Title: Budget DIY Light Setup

What's up everybody, it's Peter but not McKinnon here, and in this video we're gonna turn this garage into a location where I shoot my first short film. Let's roll the promo!
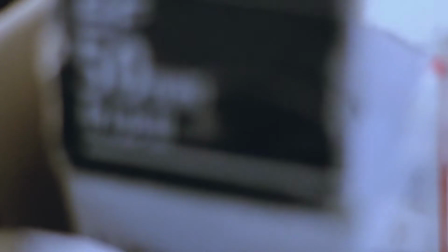So in this light setup I'm gonna use only things I found at my house. First thing is this lamp with the light modifier that I created. Second is another lamp with a custom light modifier that I created.
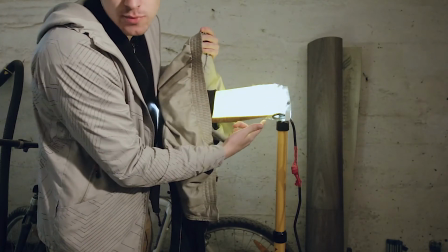And the last is LED lamp with the light modifier that I created, and I covered it up with this shade.
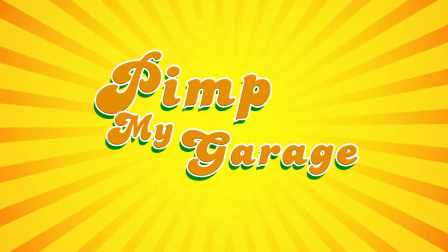Let's roll the promo!
So you want to be a player, but your wheels ain't...
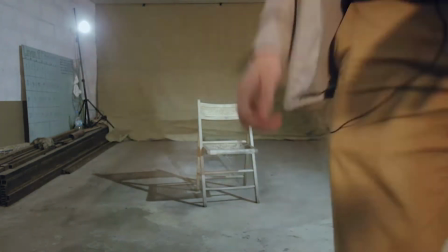Let's better roll the background, shall we? And one last light for a dramatic light setup.
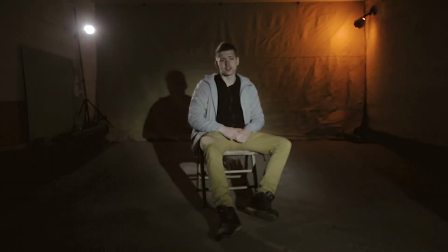Here we go, I hope you can see me right now, and the last thing is lens. Let's switch up the lens right now. And basically this is the same exact light setup I had when I was creating my first short film. I really recommend you to go check it out, there is a suggestion. So right now I want to explain you how I went from idea in my mind to actually creating a film, building a light setup. What was the idea behind the light setup, what I was trying to tell with this. Let's start right away.
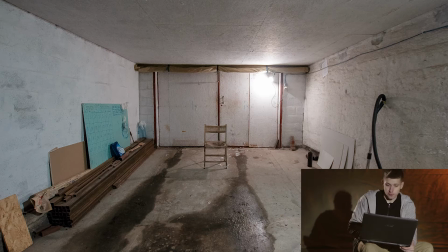As you can see right now on a screen, we started with this wide-angle shot of a garage with nothing really cinematic at all.
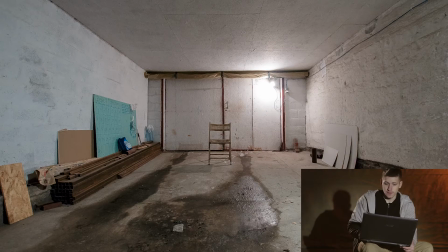And here I lowered the camera. This is looking much better.
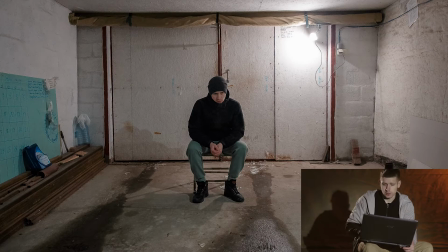Then I added myself as a subject and thought it's not looking cinematic, let's move on.
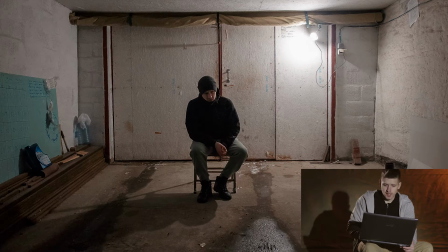I turned off the light and also adjusted the ISO. I turned off the light, but unfortunately, as you can see, this light's beam angle is really wide, so I thought I need to work on it and make it more focused.
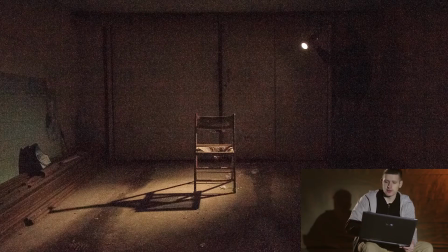So after that I created a light modifier that I have shown.
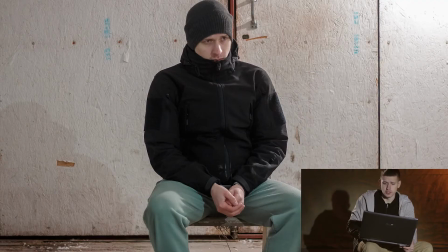There is this light. Then I finally changed the lens to 50mm.
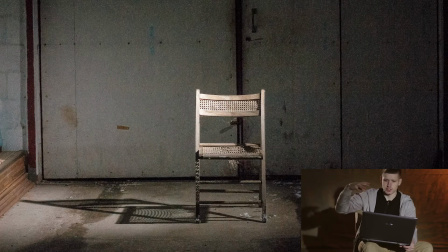Then when it's starting to look much better, then I changed the position of the light and moved it to light the face of a character.
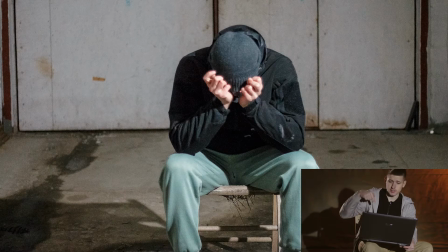Then I bring the chair much more closer than it is. It is actually staying in the same place right now. One more thing I want to learn you from this, because I have learned especially from this, is this pre-production stage where are you taking pictures with a light setup is really important. So from these pre-production photos you can expect how your film will look like. I really recommend anyone who is starting with making short films is to prepare this light setup, then take some pictures, because this will really help you to better understand the idea. I tried to make camera angles in my short films in this way that it was like an actual photograph, and I really recommend you to make the photos of the location with a light before the actual shoot. This will help you with visualizing the whole concept of the idea that you have in mind.
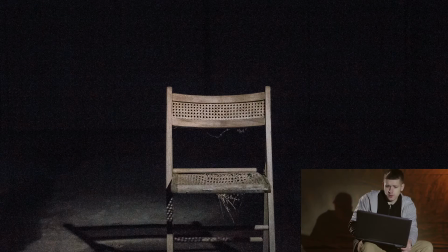After that I was still playing with the one light source. Then I dropped a background, as you can see. Then after that I invited my father to work as a model, to work on the position of the light, so it will be much faster and easier.
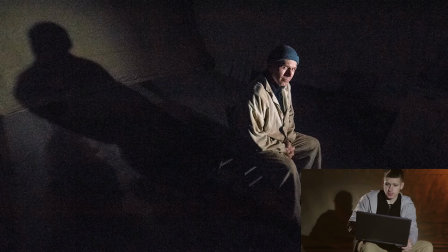I really like these two pictures, especially this one.
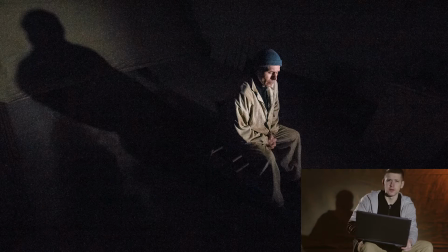As a picture on its own, it's looking really great, but when it comes to a short film that I was creating, we tried this same angle and it didn't work out in the whole concept, so I left this really great angle. So I really ditched every wide-angle shot from the lens and filmed it actually on only one lens that is recording me right now. This is Canon 50mm 8.1, really the cheapest lens you can get. And that day we finished with something that is looking like this.